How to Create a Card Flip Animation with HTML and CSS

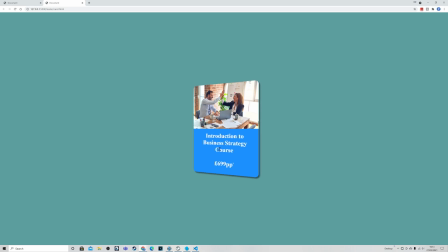[0:00]
Hi, I'm Zen and welcome to this video on how to create this awesome card flick animation you can see on the screen right now. This is done using just HTML and CSS and is very popular in websites at the moment. So let's run the intro reel and get into making it.
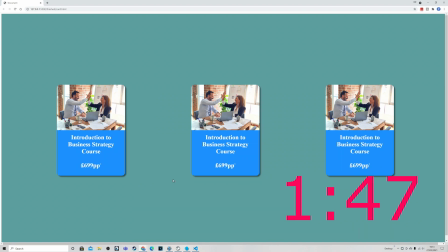[0:25]
Time for the standard housekeeping before we start. If you want to skip this then jump straight to the timestamp you can see on the screen. As always, in the description I have the link to the files that I'm using for this video so you can follow along.
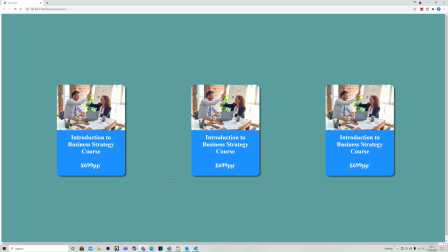[0:39]
You don't need to of course, but they're there if you want to. I'm using Visual Studio Code and the Chrome browser for this. If you want the same setup as me, then just follow the card being shown in the corner right now and that will take you to the Getting Started series of videos which include getting the same setup as me.
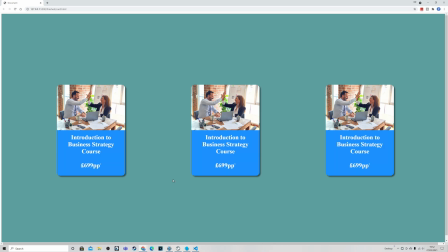[0:56]
This video is the first in a three-part or more mini-series, so please like and subscribe and whack that good old notification button so you don't miss them. So here we have the three main stages of creating the flip card.
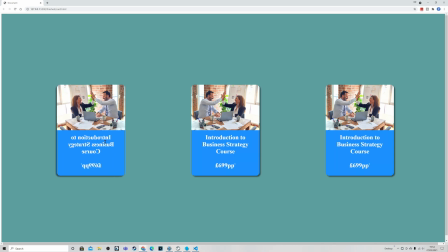[1:08]
This first card allows us to rotate it 180 degrees but note the back of it is the reverse of the front as if it was printed on glass or something and also the shadow also flipped along with it as well which makes it look a little bit unnatural.
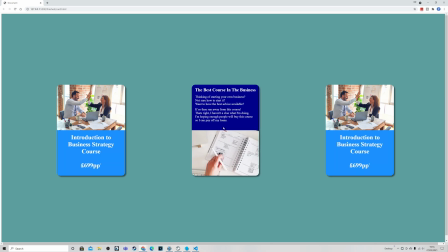[1:25]
The second stage gives us the back of the card which almost completes the look however
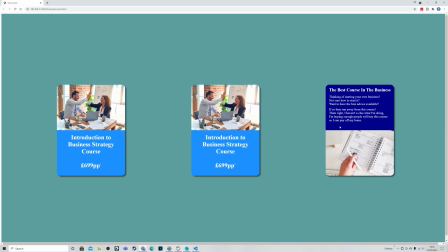[1:30]
the third stage also adds a bit or realism by adding the perspective to the rotation notice how it actually feels like it is moving in the 3d space especially on that edge as it comes towards us so
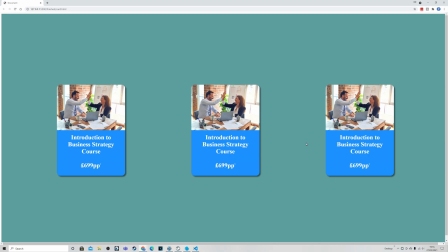[1:44]
as always we start off in the html we start off with a very simple blank
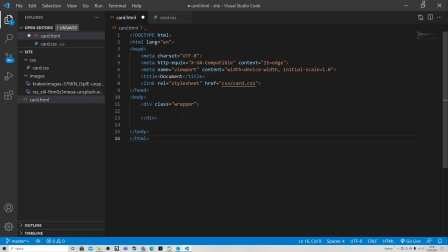[1:50]
html page that's got a simple div wrapper applied to it as well as a link through the CSS file. When we're looking to the CSS file although it has some level of formatting these are all the basic stuff that doesn't really add to
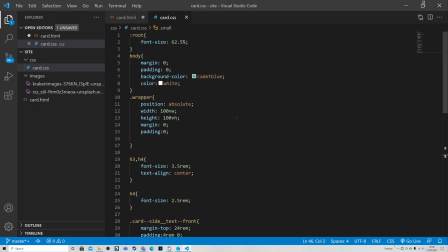[2:04]
the functionality of the cards it's just there so that the stuff we're going to put in there looks nice but again I should just show you the code in case you want it and again don't forget all these files are available to download in the link in the description.
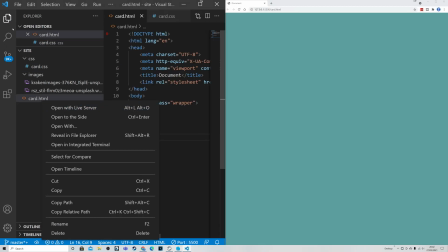[2:17]
I'm using the live server option in the Visual studio code because we've got that extension installed which is the live survey here
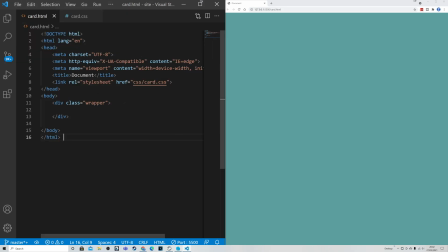[2:25]
and so that's what we've got on the right hand side this means as we do updates on our code we'll be able to see it reflected in our pages straight away so the first thing we want to do is to add the card coding so we have this parent here called card and this is needed
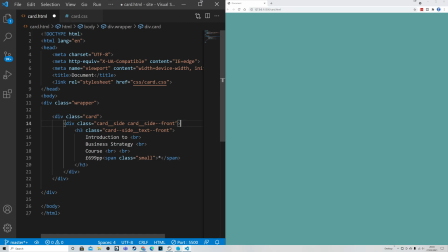[2:41]
for the perspective trick that we're going to be using later on after that we actually have the card side okay so this is actually going to be one of the physical size of the card that people will see and we see we've given it a class of card side and card side front then
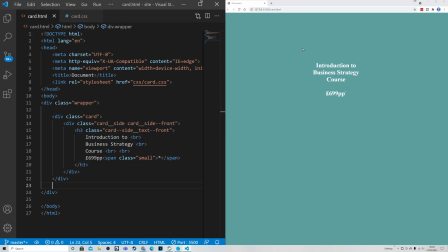[2:57]
inside we just have some text for it when we save it we can see it's not really looking very much at all so let's go and add that good old required css this code here is really just for the wrapper card if you like where
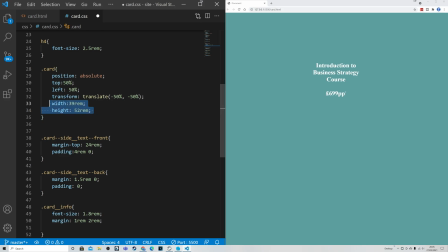[3:12]
we position it and and we've had to include the width and height values so that our positioning trick here will center it nicely correctly. Now we need to add the side card code. And here we have it.
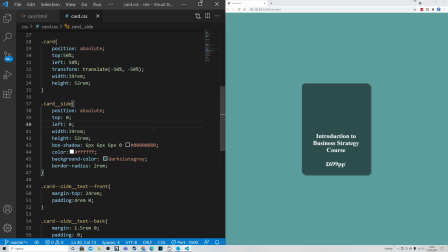[3:24]
Majority of this is again just nice sort of coding for our card as we can see here. Sets out all the basic dimensions so we've got something to work with.